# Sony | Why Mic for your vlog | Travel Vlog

Hi everyone! In the previous video, we talked about how audio can really make or break your video.
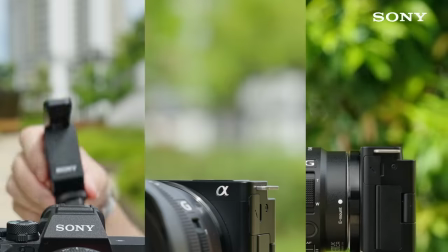(0:05)
And we also introduced you some of the external microphones Sony has to offer. In this video, I'll be sharing with you some tips on how you can make your own travel vlog. You ready? Let's go!
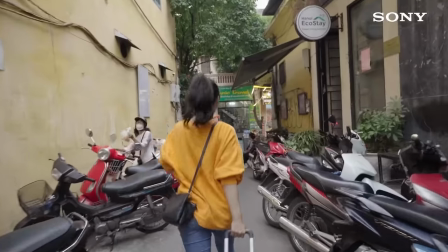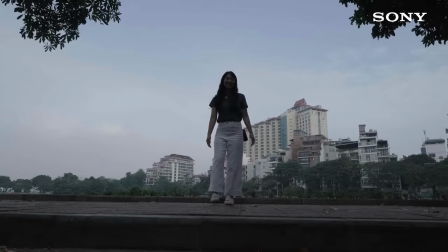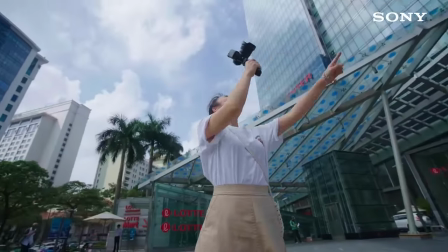From getting beautiful shots to creating engaging content, you'll learn what to capture during your travels and how to capture them nicely.
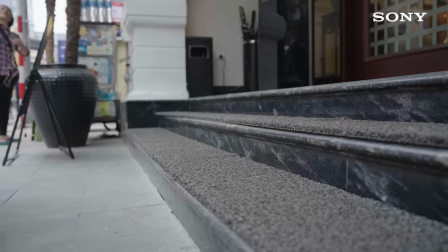(0:41)
Let's go! First things first, use the right gear and settings. When I'm travelling, I like to use a compact and lightweight setup so that it's just easier to carry around.
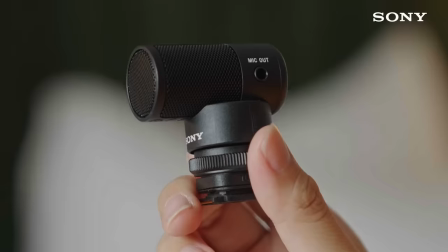(0:52)
I recommend using a camera like the Sony ZV-E10 paired with a shotgun microphone like the ECM G1.
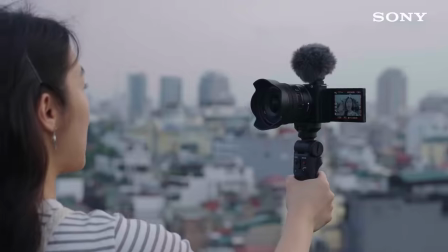(1:00)
The ZV-E10 is an interchangeable lens camera that is compatible with a range of super compact APS-C lenses.
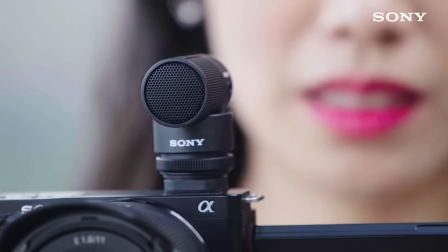(1:07)
What I like about the G1 is that it is extremely fuss-free. Just pop it onto the camera and your audio will be automatically adjusted. you don't have to worry about any sudden loud noises or that your voice wouldn't be recorded clearly.
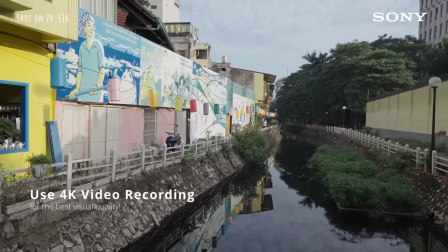(1:20)
For the camera settings, I recommend going with the 4K resolution for the best quality.
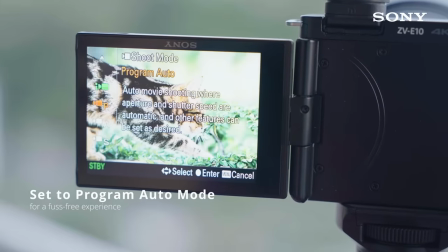(1:26)
And for the shooting mode, using program is enough to ensure your exposures are spot on most of the time.
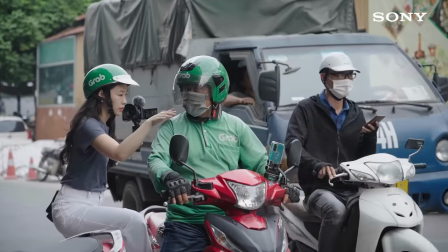(1:33)
Now, we're all set and ready to go. If you are going to make a travel vlog, one way to make it exciting is to show the travel in between.
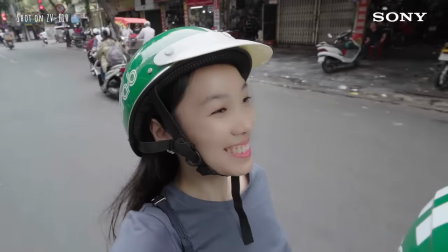(1:41)
Unless you are going for a specific transition or storytelling,
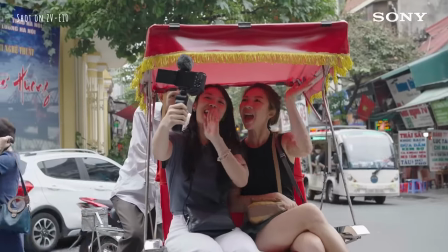(1:45)
show us how you get from one place to another instead of magically appearing at a place.
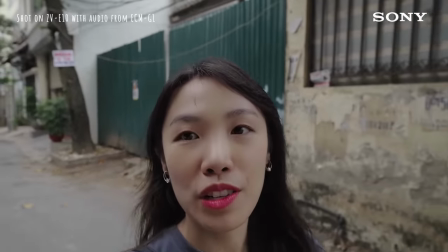(1:50) We're in a really nice neighbourhood right now. It's super rustic. You can see all the graffiti and it's beautiful.
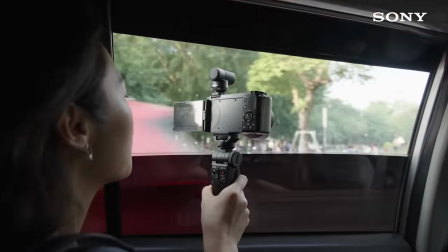(1:59)
Travelling isn't always about the destination. It is also about the journey and people want to know how you get from one place to another.
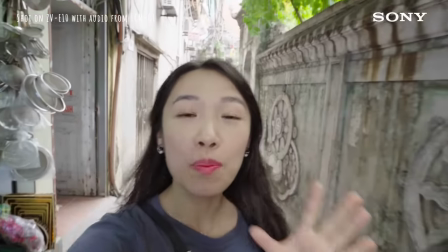(2:07)
The G1 also has a shock suppression mount that helps to minimise any movement while exploring the streets.
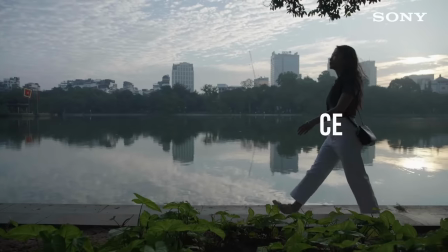(2:13)
When you have reached the location, engage your audience by giving a good introduction of the place.
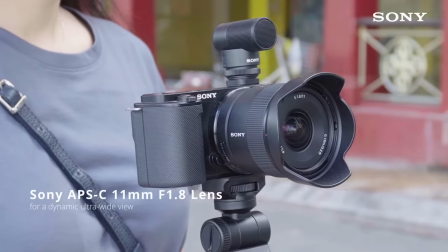(2:19)
To do that, it's good to start with an establishing shot. Film the location with a wide-angle lens and pan slowly from side to side. The front focus capture of the G1 prioritises sounds that are being picked up in your filming direction. This is not only great when you are speaking directly to the camera, but also when you want your viewers to hear something particular.
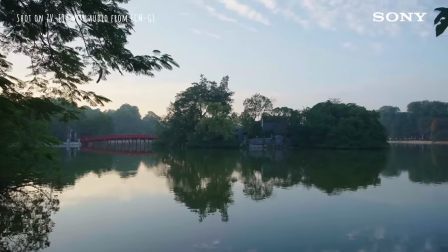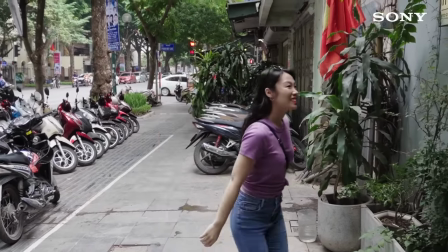(2:45)
Once you're done with the wide shots, get closer with close-up shots.
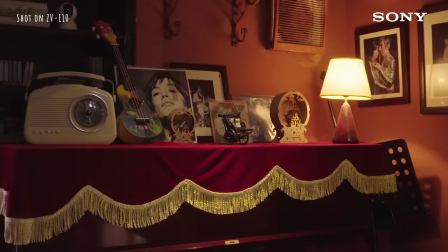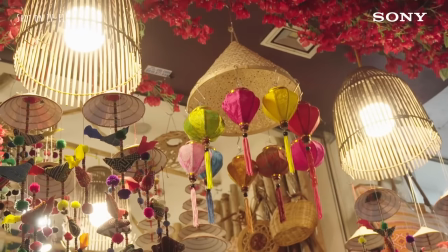(2:55)
When taking close-ups of items, move the camera slowly with purpose. Plan when and where you want to start and end your move.
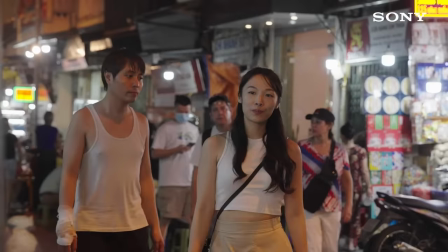(3:03)
Other interesting close-ups you can get are enticing videos of local souvenirs and food. Everybody loves food.
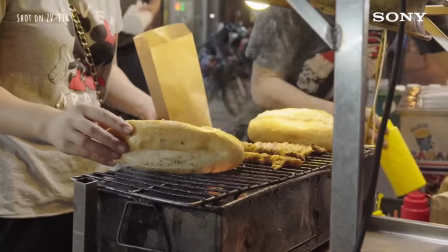(3:10)
Look out for food that sounds great while cooking and looks delicious on camera.
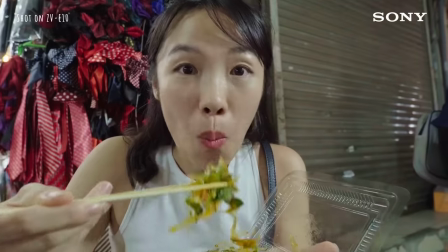(3:19)
Also, try to make sure you are as close to the camera as possible for maximum visual effect and the best audio pickup.
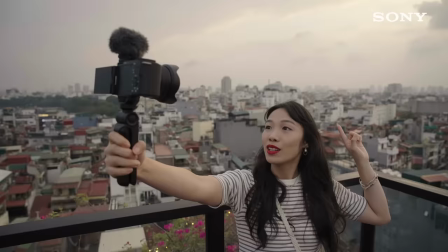(3:29)
And finally, show more of yourself and others in the video. Viewers actually love watching vloggers share their experiences on camera.
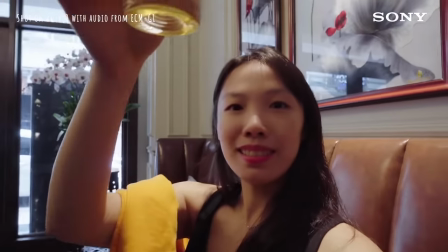(3:38)
It engages them and makes them feel as though they're there with you.
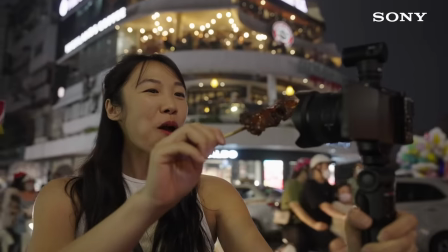(3:42)
It may be daunting at first, but regular practice will have you looking like a natural in no time.
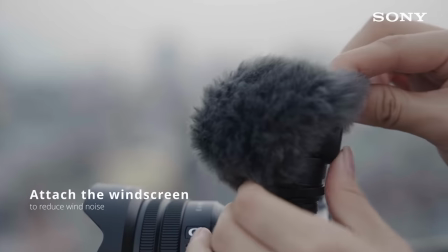(3:48)
Trust me on this one. And if it's windy, you can put the windscreen on the G1 to reduce any wind noise during the recording.